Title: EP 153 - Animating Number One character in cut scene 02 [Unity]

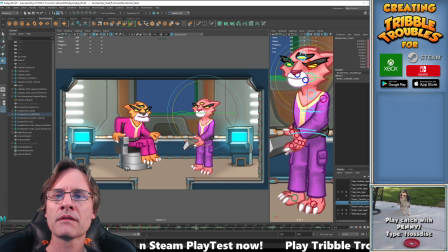Planet. And the. And.
Yep. So now I'm gonna go 4. here.
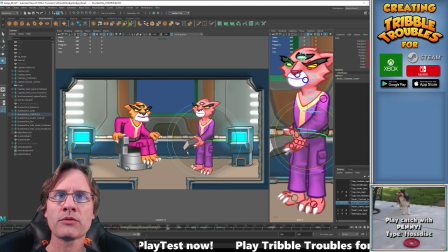Let's do it over here. Let's see, how big is that? Yeah, that's a quick move, but I think that's what I want here. Excuse me. Couldn't lunge. That was rude. Sorry.
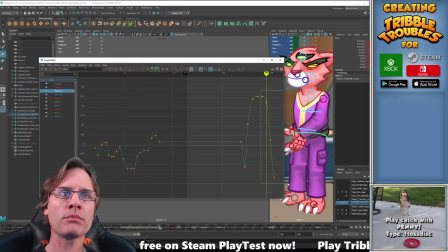Alright. Let me see if that's smoothing the way I want it to. Nope. So, go to graph editor, grab this guy, drop it like that. So this is his, her dropping down motion. And you can see, what I want to do is not make it the same constant speed the whole way through.
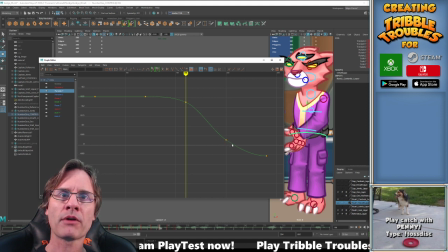I want it to be an initial burst, right? And then sort of flatten out.
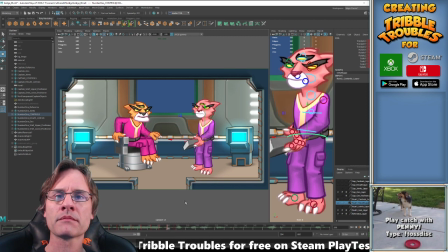And the triple.
And the You know what? Actually, I changed my mind. I might want to do a bounce here.
And the triple.
Because right now it just kind of hits and I could round that off. But I think it might be more fun. Do a five?
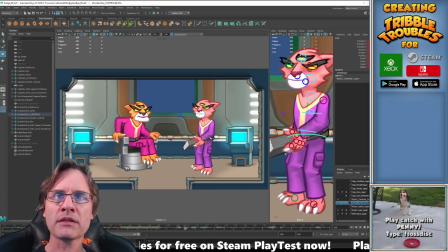We'll try that as a 5-frame spacing. Maybe compress that faster here. Alright, and that nudge is too much. Let's try that.
And the triple.
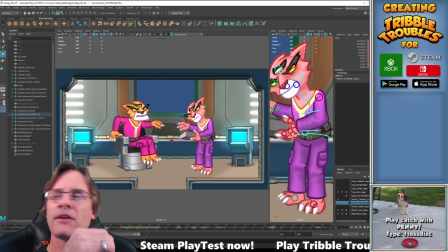So what I'm doing right now is my personal approach to animation, which I've been doing, as I've said, for a couple decades now. I don't do it the way you're supposed to. Traditionally, animators work from pose to pose, and I tend to work in a center-out type fashion, which is a personal preference for me.
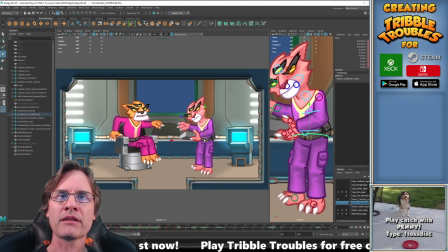So I kind of rough out the center of gravity, the hips, and then kind of work the body out from that point.
And the tribbles back.
Yeah, cool. I think that's going to look nice. It's subtle, the tribble. But there's a little bit of a dip and a bounce in the knees here.
And the tribble.
And I think once the body goes with it, it's going to be a cool move.
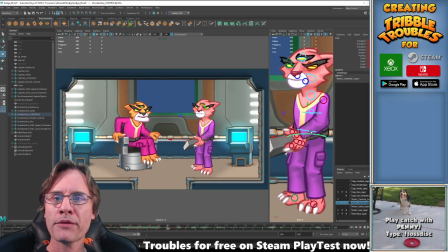And...
So, I think I want to play with the torso next. Just grab those guys. Like so. And then, obviously, we want to tilt downward.
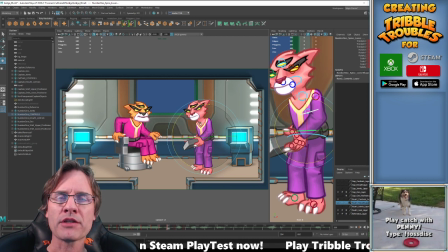And I either have to see if I can shift the chest here, or I might have to offset the hips to keep the center of gravity from being too far over. We'll figure that out. Figure that out in just a second. So we'll copy those to there.
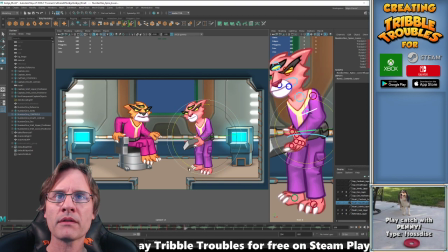I don't know if I want to do a dip on that one as well, or just have it do a smooth like that. I think that's gonna work better.
And the tribble's back as well.
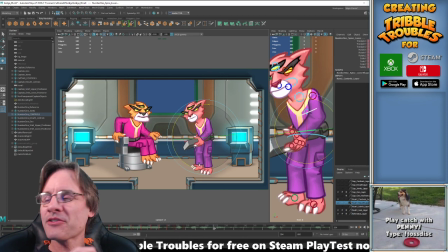And the tribble's.
So you see how she just buries herself back in the tablet again, right? So she already... She wanted to tell him to his face, but it's almost like she knows that she'll smirk too much, so she...
Planet. And the tribble's back.
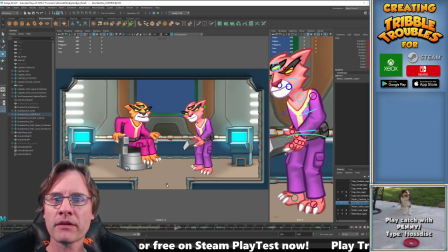Alright, so I definitely want to grab the hips and slide them. Like that. There we go. So, you see what I did? I just pushed the hips that way.
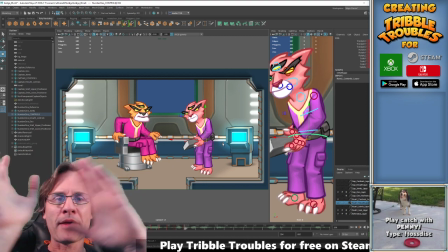So that way, it doesn't look like she's top heavy and she's gonna fall flat on her face.
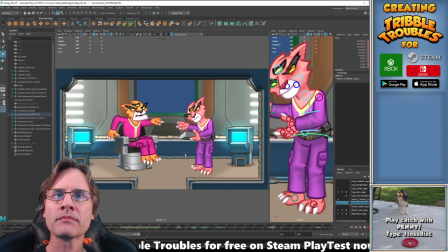Planet.